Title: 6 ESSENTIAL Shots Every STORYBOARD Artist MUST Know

If you guys are enjoying this content and find it helpful, please consider supporting us by subscribing to our channel, giving a like to this video, and sharing our content with a friend. Shane and I have been working hard to grow this channel and could really use your support. So thank you very much. Okay, now back to the video.
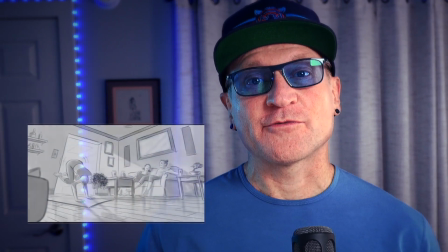4:27 A Dutch angle, also referred to as a Dutch tilt or canted angle,
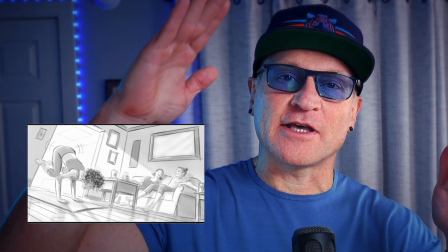4:32 involves tilting the camera on its x-axis so that the vertical lines within the frame, say like a wall or a door,
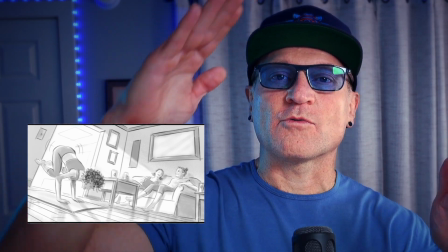4:40 are now at an angle rather than being parallel with the screen.
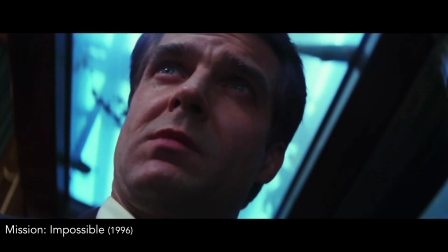4:45 Doing this creates a sense of unease, tension, or disorientation for the viewer,
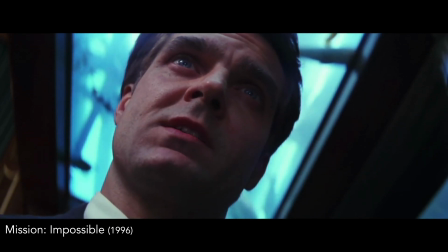4:51 mimicking the uneasy feeling of tilting your head to the side. As a result,
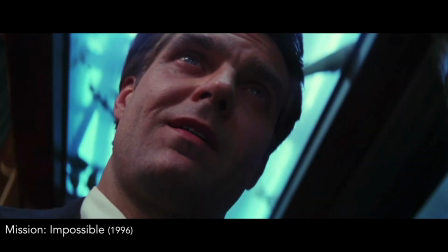4:56 It's often used in psychological thrillers or moments of heightened drama to visually signal that something is off or unsettling.
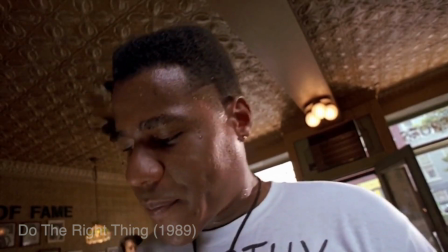5:05 Spike Lee used the Dutch angle quite a bit in Do the Right Thing in an effort
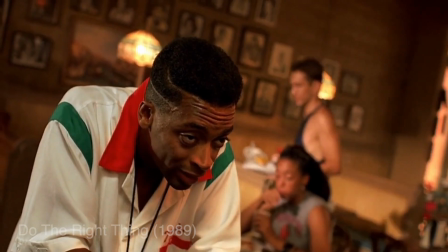5:10 to create a sense of unease between the different ethnicities living in this Brooklyn neighborhood.
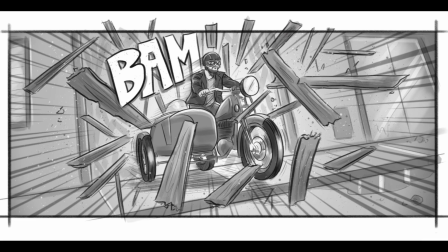5:16 Now let's take a look at a couple of examples of how I storyboard Dutch angles.
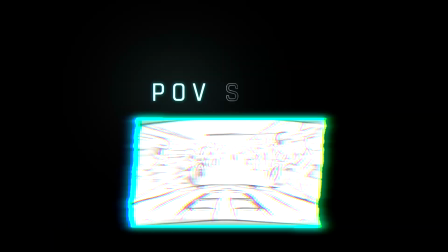Next up, let's talk about a type of shot that shows the point of view, aka POV, of one of the actors.
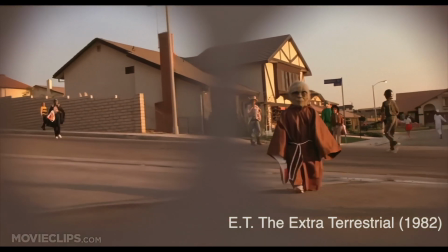5:33 A point of view shot is a cinematic technique where the camera acts as the eyes of a specific character,
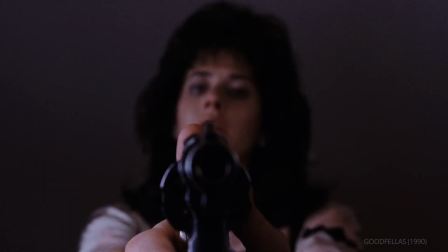5:40 or even at times an inanimate object that shows the audience exactly what that character or object sees from their perspective.
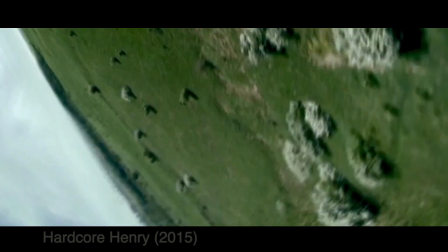5:49 This shot allows viewers to experience the scene as if they were standing in the character's shoes,
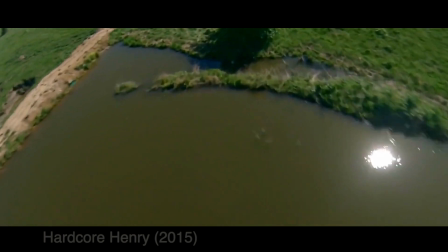5:55 creating a more immersive and intimate viewing experience.
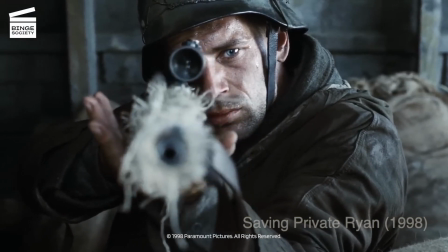6:00 Now, different ways in which a POV shot may be used could be to show the character's unique perspective,
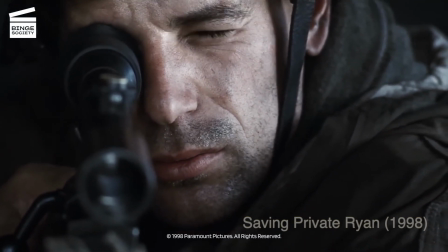6:06 like a sniper looking through his scope in this example from Saving Private Ryan,
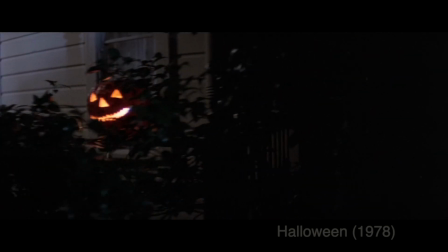6:12 or to build tension like in this scene from the original Halloween film where the camera represents exactly what the killer,
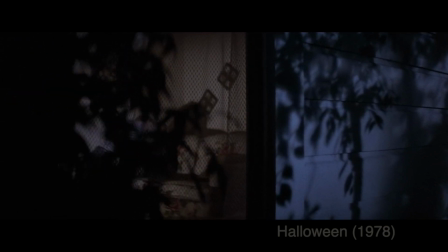6:18 Michael Myers, is seeing as he stalks his victims. Here are some examples of how I storyboard POV shots.
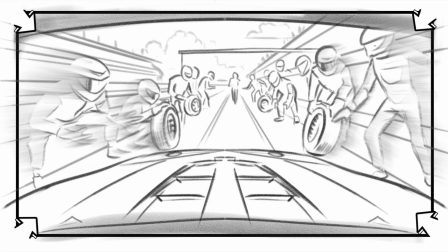6:28 In this first example, we're seeing the POV of a race car driver pulling into the pit as the crew prepares to change his tires.
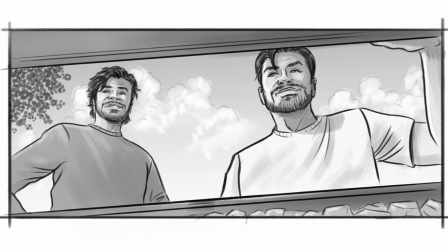6:37 And in this shot, the camera represents the POV of Mountain Dew cans inside of an ice cooler as the actors lift the lid and peer inside.
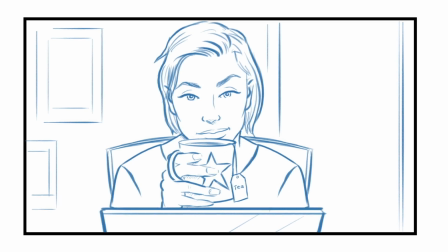6:45 In this final example, the woman with a cup of tea stares directly at camera,
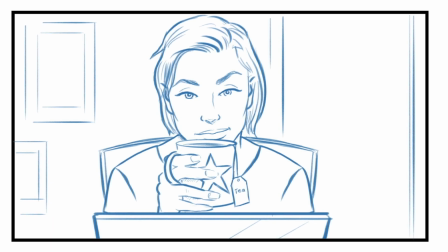6:51 indicating she's speaking to an actor across the table from her, and this is his POV of her. A pedestal shot, also referred to as petting by cinematographers, is kind of a smaller scale version of a boom shot, which I've covered in a past video. So like a boom, it involves moving the camera up, pedestaling up, or down, pedestaling down, but it always maintains its level on the horizontal axis the entire time.
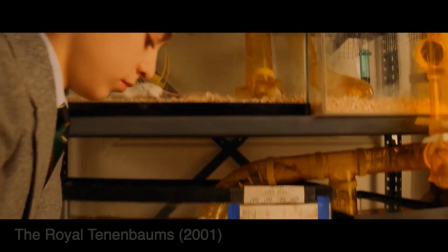7:21 Unlike a tilt, where only the camera angle changes, a pedestal shot moves the entire camera up or down. This technique is often used to reveal information about a subject's height or surroundings and can add dynamic movement to a scene.
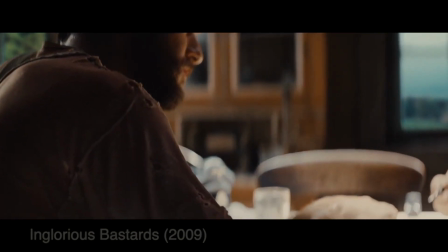7:39 In this shot from Tarantino's Inglourious Basterds,
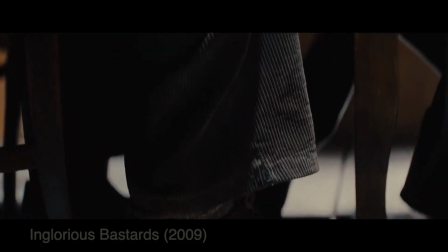7:42 the camera pedestals down through the floorboards of the French country house to reveal the family hiding for their lives from the Nazis who are searching for them. I personally use the same exact method to storyboard a pedestal shot as I would to storyboard a boom shot.
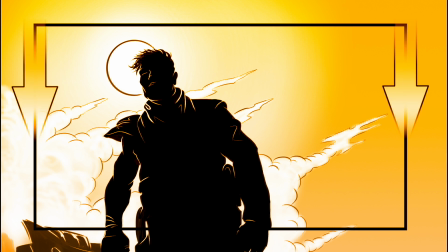8:00 That is, I place arrows on either side of the frame to represent the direction the camera is moving, either up or down.